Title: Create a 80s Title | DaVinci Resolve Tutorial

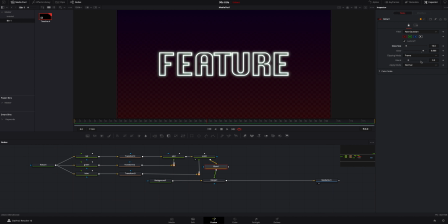[8:13]
We can change it, but I kind of like it to be extra poppy because it is a very 80s and 90s style thing. It just was over the top. Everything was a bit eccentric and looking, I don't know, just over the top basically.
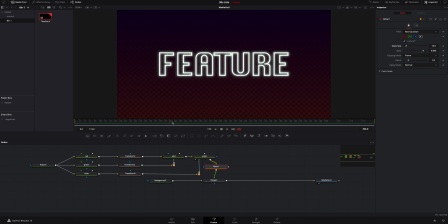[8:27]
What I'm going to do is start scrolling over to where I would like this to come in. Let's just say 44 frames is good. We're going to hit the transform node number one and we are going to hit a size. And we are gonna mess with these, add a keyframe on all these just in case I'm going to mess with them.
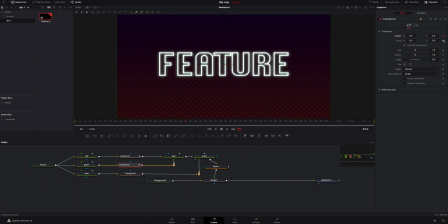[8:47]
We're gonna do the same thing, not moving this. I'm gonna go down the line, hit keyframes on all of the ones that I think I might hit. Same thing on number three, hit all those keyframes just to drop in where I want the title to end. Then I'm gonna scroll back over to 36. I'm gonna do the same thing.
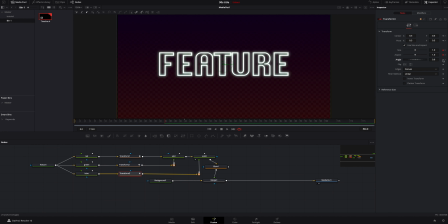[9:06]
I'm gonna do size, aspect, angle, center and pivot. Same thing on all three, adding keyframes. We can change these keyframes later, but I like to just go ahead and add them in. That way I've kind of got markers to know.
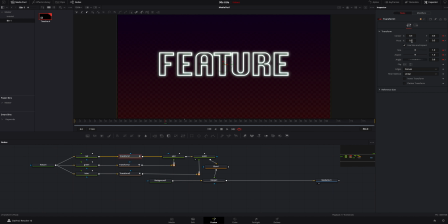[9:25]
Now I know I want this to be sized up, so I'm actually gonna hover over 36 again, and we're gonna size this way up to where I think I want it to be.
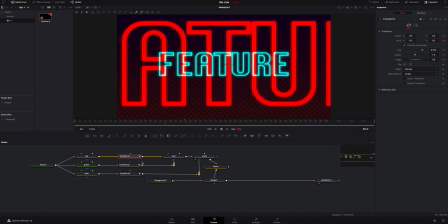[9:33]
Let's just say right there should be good. We're gonna do the same thing on the second transform.
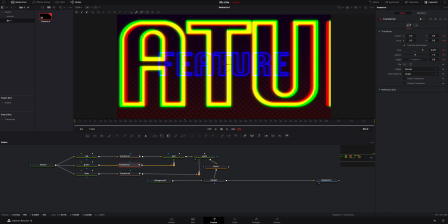[9:40]
I'm gonna go ahead and size it up. Let's do like right about there so it's a little bit bigger. And on the blue, we're gonna do the same thing. and it shouldn't mess up any keyframes as long as you're hovering over the same one you did earlier.
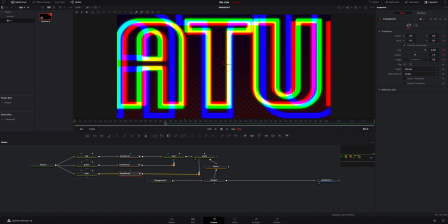[9:56]
Now, if we play that through, it'll kind of bounce into itself, which I like, but I actually think I'm going to slow up
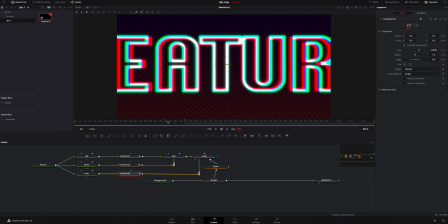[10:06]
or speed up blue a little bit. See how that looks. Yeah, that looks cool.
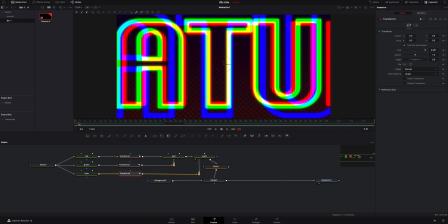[10:13]
Now I'm gonna scrub back over to, let's say, one frame right here, and on the red, we are gonna grab it and we're gonna move it way over here. Let's do right about there. I'm gonna click on the green and we're gonna do the exact opposite.
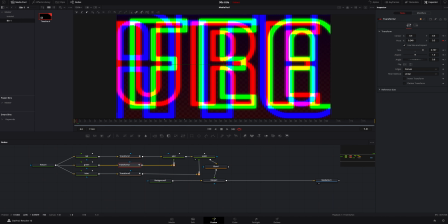[10:30]
We're gonna go the other way. That way it's kind of going the opposite of itself.
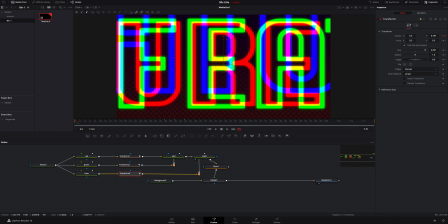[10:35]
We're gonna click on the blue and we're actually going to make it go from the top. I think it looks kind of cool. That way it's kind of falling down. So now if we play that through, it actually looks kind of cool.
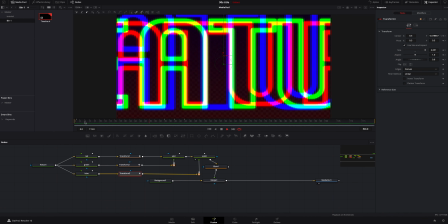[10:47]
It's very trippy. It might be a bit too much and too fast, but I kind of like that.
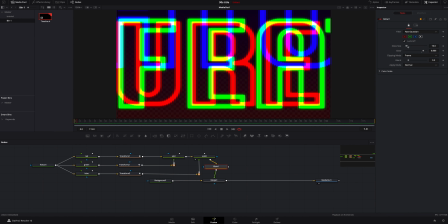[10:53]
And we're actually, now that I look at it, I'm gonna turn this glow down a little bit.
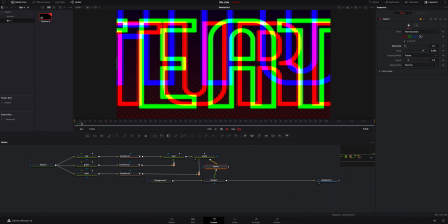[10:58]
It's a little too much for my taste. Yeah, that looks better.
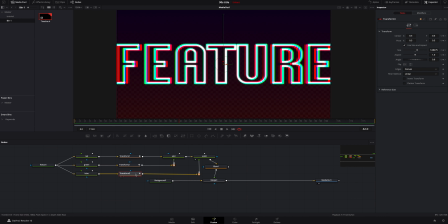[11:04]
And what I like to do is I'm actually gonna click on one of these so I can see where it pops in.
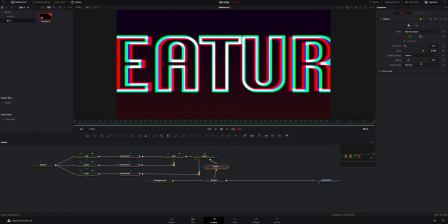[11:09]
We'll go right about the 40 frames. We're gonna add a keyframe on glow size and glow.
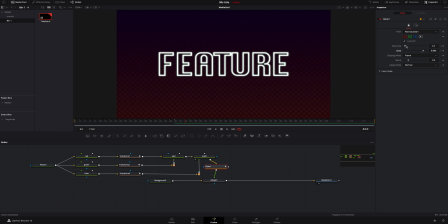[11:17]
I'm gonna go over right there and I'm gonna turn the glow size way up and the glow.
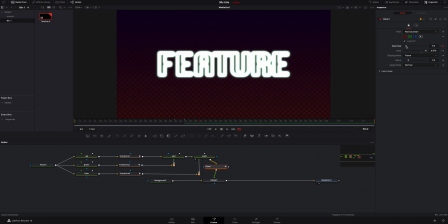[11:25]
And then I'm gonna go over a handful of frames and I'm gonna size it down again and bring the glow back down.
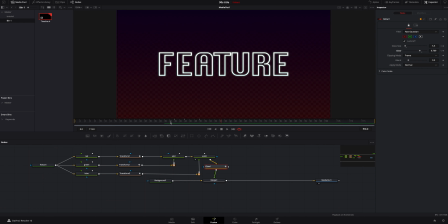[11:36]
That way it kind of does like a pop of glow when it hits. Watch that through one more time. If you like the way that looks right there, which I do, we're gonna go ahead and move on to our second text. Of course, you can change all the RGB keyframes and make it your own completely. You don't have to follow this exactly. This is just kind of the steps and method I'm going about and how I want it to look.
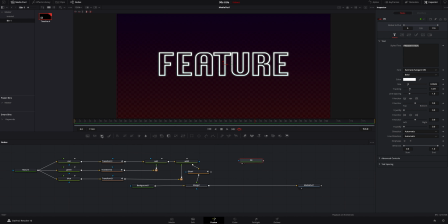[12:04]
I went on ahead and typed up a second text by doing the same thing, adding a text, adjusting it, doing it the way I like it.
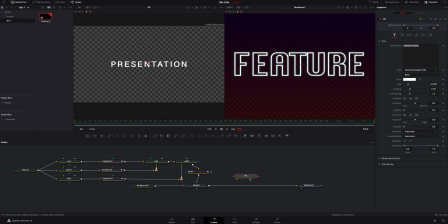[12:11]
That looks pretty good. We're gonna hit shift and we're gonna drag it into our node tree. I'm gonna bring this up over here so I can see a little bit better. And in here, I'm gonna go ahead and move the text down a little bit.